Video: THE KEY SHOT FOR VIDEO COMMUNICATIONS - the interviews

It's absolutely true that there's a ton of opportunity with video production. It's an inescapable fact that the audience has content fatigue.
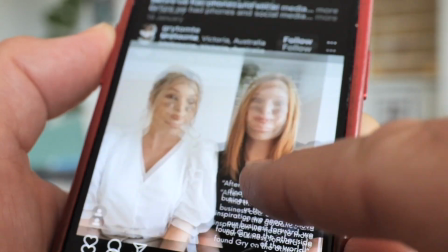Unfortunately, I see so many organisations mistake volume of content for effectiveness. The interview is your salvation. Let me explain. In reality, lovingly crafted video, notice that I didn't call it content, released less often is far more effective We're at an amazing time. For getting your potential audience to lean in.
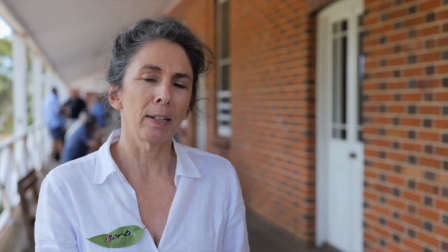Where we can change how we're doing things and it can become agriculture again rather than agribusiness.
As humans, we're genetically hardwired to respond to other humans.
I can't find words.
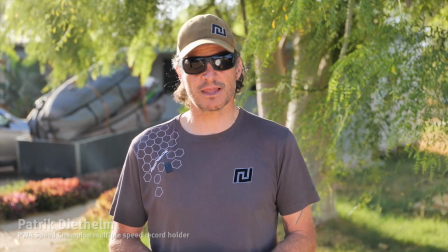It's so nice, really. It's one of the best races I've ever done in my life.
And this is why the interview is so important to your engagement.
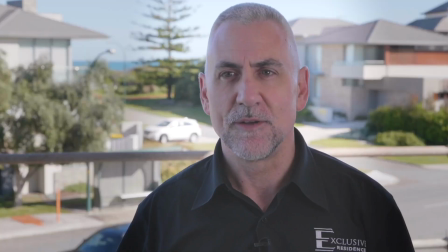Our clients are the reason for our business. We take care of them.
It's unrivaled for communicating authentic tone.
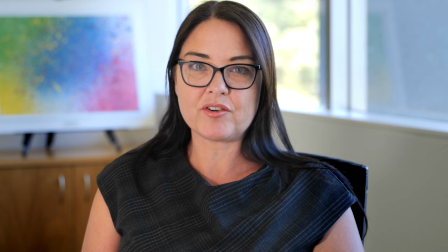I get to hear from amazing men and women from right across industry.
And confidence in your mission.
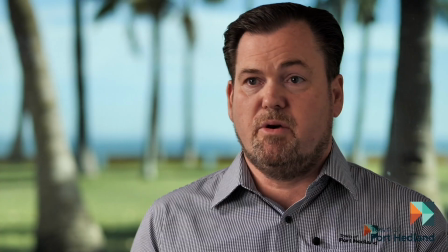It's a home as well as a place to work so I'd encourage people to come and check us out.
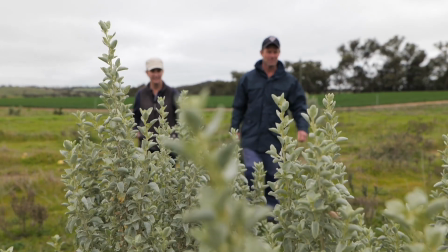The past year has been monumental for Telga. It's important to review what you've done to see how far you have come.
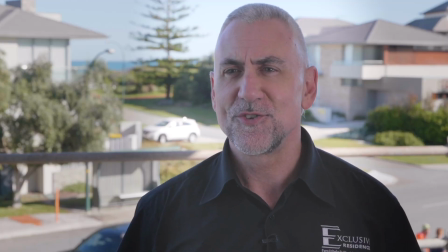I want you to think of the interview as the essential backbone of your communication to the world. The interview makes you real and relatable and takes you out of the doom scroll space.
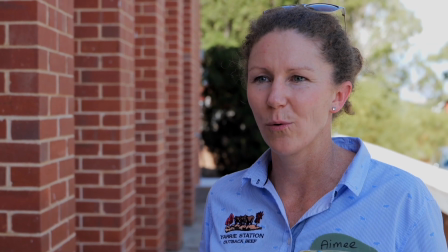I get to talk to customers about what they're looking for, what they care about.
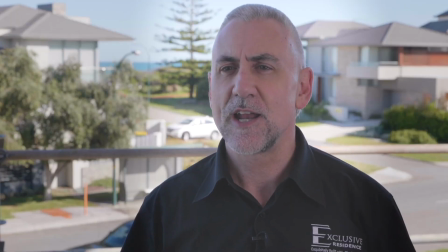We always deliver on our commitment to outstanding quality, personal advice and service.
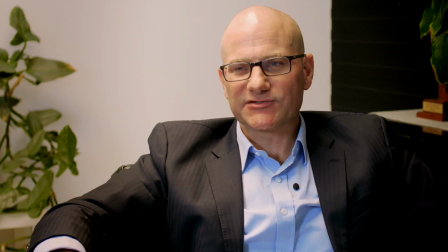Pioneering a new export industry for WA in Australia and it's a great, great new story.
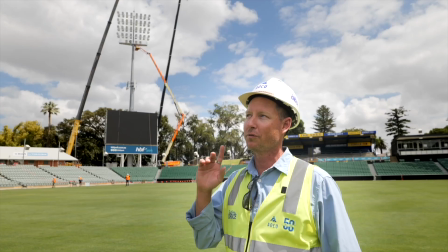A well-crafted interview is what gives your communication power and is what separates you from your competition. The great news is that interviews are actually very easy.
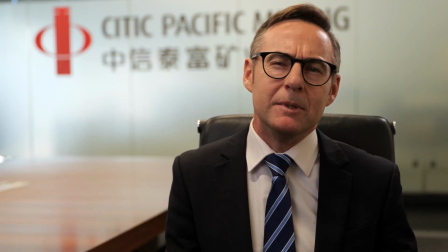We usually do a conversational style interview where your spokesperson talks to another human and completely ignores the camera. This is done unscripted following general talking points.
Water is used for everything. Everyone needs water in some way shape or form.
This approach yields a professional but casual relatable tone.
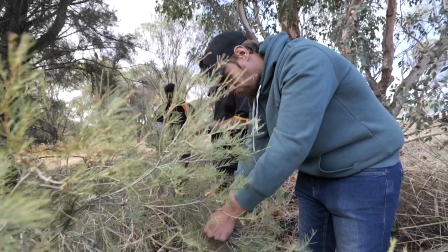This work is really vital now just to educate people so they can understand why it's so vital that we're putting trees back in the ground.
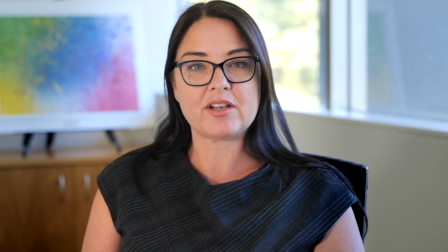When a precise, complex message needs to be delivered straight down the lens, we use a teleprompter.
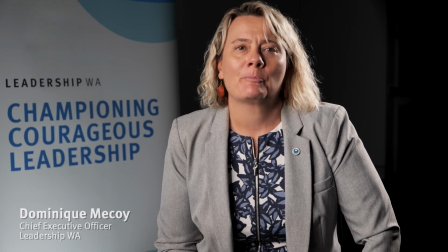So there's no need to memorise scripts or have pieces of paper to read just off camera. The teleprompter means your spokesperson is in and out of the room in virtually no time.
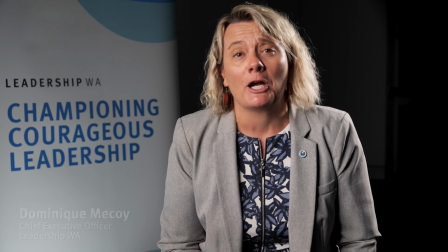We now have over 1,100 alumni who are a powerful collective of leaders.
The last piece of the puzzle is creating cinematic cutaway visuals.
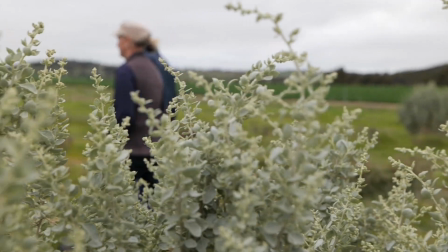These create dynamics in the edit and I use all the tricks to create visuals that can sit over the top of much of your interview.
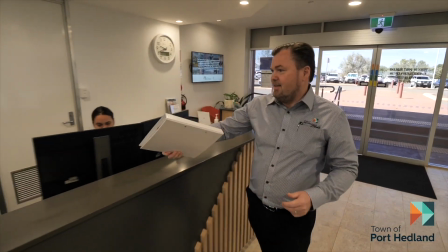These are usually drone shots and cinematics of your premises, team or products in action. The end result is a complete video production that makes you real.
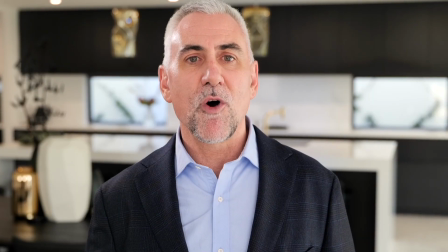We would love to meet with you and show you exactly why the exclusive residence building experience and service while building trust and knowledge with your audience is unmatched in the industry.